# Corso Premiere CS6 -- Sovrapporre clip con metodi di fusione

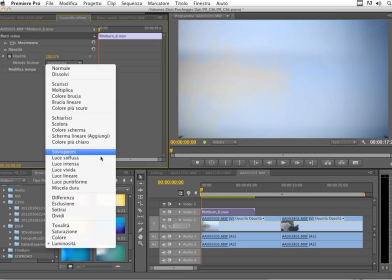[4:08]
Generalmente per cose di questo tipo potremmo dire che quello che funziona un po' meglio di tutti potrebbero essere gli effetti di luce soffusa.
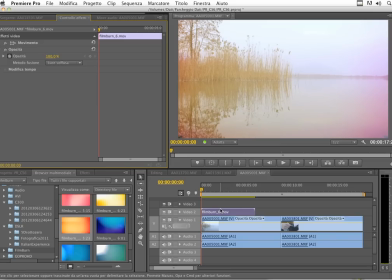[4:16]
Questo perché nel metodo di fusione luce soffusa bruciamo prima i bianchi, su questo ci basiamo per effettuare il buco, quindi per rivelare l'immagine sottostante e come vedete effettivamente il luce soffusa funziona decisamente meglio.
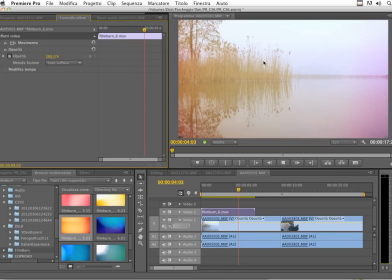[4:32]
Se mandiamo in play, eh sì, questo sì che funziona, perché abbiamo preso il colore, non abbiamo interagito troppo con l'immagine,
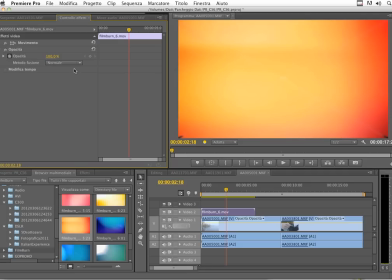[4:40]
quindi non l'abbiamo neanche snaturata, come potrebbe essere prima che era anche troppo invasivo lavorare semplicemente con l'opacità,
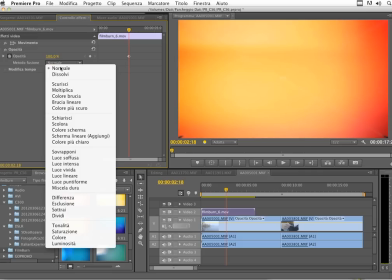[4:47]
ma abbiamo l'immagine, ma con una variazione cromatica data proprio da questo metodo di fusione.
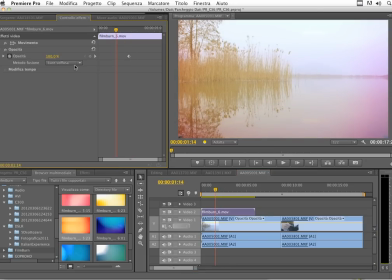[4:54]
Il consiglio che vi do è sbizzarirvi un po' con quello che volete ottenere.
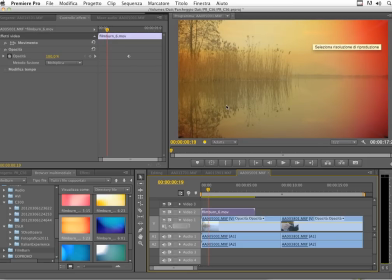[4:58]
Vedete come il moltiplica utilizza molto di più l'immagine sovrastante perché è un metodo che tendenzialmente scurisce, quindi mantiene anche molto dell'immagine che sta a livello superiore.
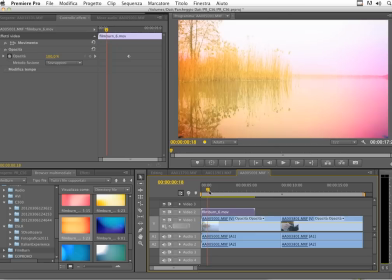[5:10]
Così come potrebbe essere il metodo sovrapponi con un contrasto ancora più accentuato del luce soffusa. Tutti questi sono effetti che realmente vi consiglio di andare a provare, sperimentare a seconda soprattutto di che cos'è l'immagine di partenza. Come potrebbe aprire a questo punto il nostro filmato?
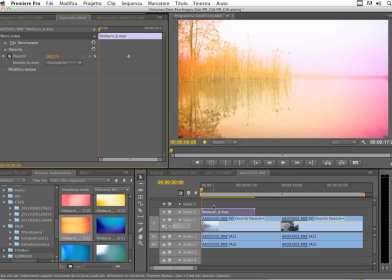[5:30]
Ma potremmo prima di tutto applicare una dissolvenza in testa al filmato. In questo caso, invece che andare dagli effetti e lavorare con le dissolvenze, lo farò da tastiera.
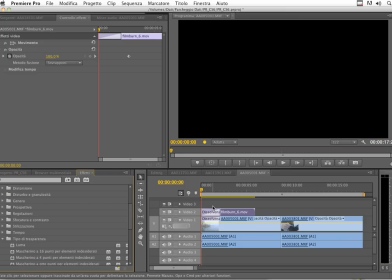[5:41]
Facendo MelaD applico una dissolvenza. Notate questo piccolo trucchetto. io ho applicato la dissolvenza a pellicola, che era la mia dissolvenza predefinita, a entrambe le clip video. Come ho fatto? Ricordatevi sempre di attivare la traccia video sulla quale volete lavorare.
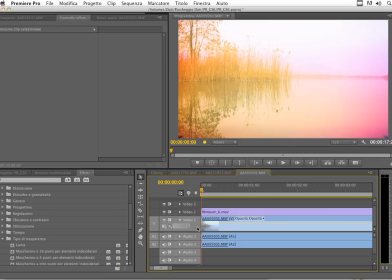[5:58]
Diversamente, se io avessi lavorato soltanto con la traccia video 1 attiva, vi ricordo che voi ho applicato la dissolvenza soltanto sulla video 1.
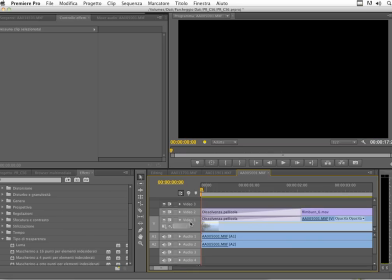[6:06]
Attivando la video 2, applicherò la dissolvenza Mela D o Control D anche sulla traccia video 2.
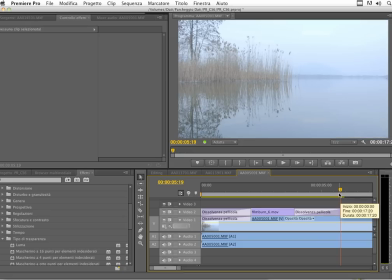[6:14]
Decisamente più interessante. In chiusura di questo spezzone, di questa clip di bruciatura di pellicola, potremmo applicare un'altra dissolvenza per rendere più agevole il passaggio. Magari la accorciamo un pochettino, magari accorciamo anche la dissolvenza ed ecco pronto il nostro filmato.
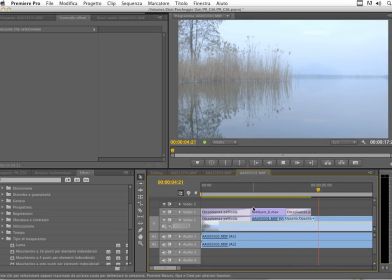[6:33]
Apriamo con una bruciatura di pellicola per poi far partire il filmato reale. Qui sicuramente andrà fatto un lavoro di color correction per adattare meglio
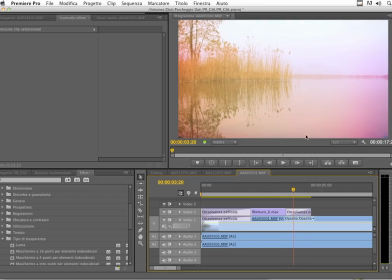[6:43]
l'immagine dal punto di vista cromatico all'immagine di partenza della bruciatura di pellicola, perché effettivamente è un'immagine parecchio fredda con una molto calda. Altro piccolo trucchetto che vi racconto, nel caso in cui voleste provare più soluzioni,
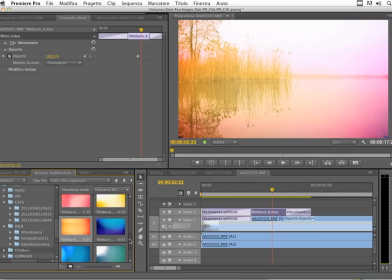[6:59]
ritorniamo nel browser multimediale e invece che provare questa, che abbiamo appena lavorato, che era la Filmburner 6, che mi pare che era una di queste, chissà dove è finita, diciamo che voglio provarne un'altra. Il consiglio che vi do è quello di non cancellare questa, rimettere questa,
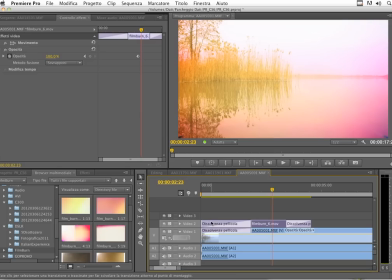[7:17]
riadattare, tasto destro, ridimensionare una dimensione per lì, per fotogramma e applicare due dissolvenze. Potete fare tutto questo molto velocemente da tastiera, semplicemente premendo un tasto. Selezioniamo la clip sulla quale vogliamo lavorare e nel momento in cui trasciniamo una clip,
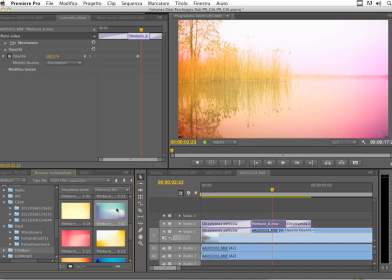[7:36]
invece che trascinarla a punto e basta, teniamo sempre premuti il tasto alto. Quando clicco e trascino, vedete che non è più un trascino la clip, ma è un trascino la clip al posto di questa.
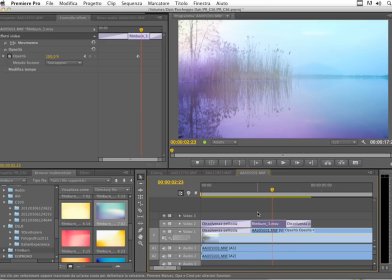[7:48]
Cosa fa Premiere Pro?
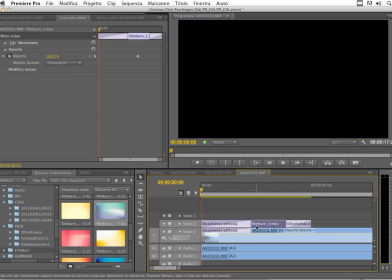[7:50]
Sostituisce la clip con tutte le sue proprietà, quindi scalature eventuali, eventuali animazioni, in questo caso le dissolvenze in testa e in coda,
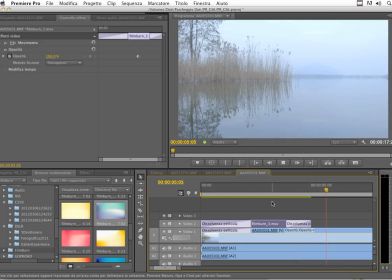[7:59]
la sostituisce con la clip che ci interessa, quindi con la nuova prova che vogliamo fare.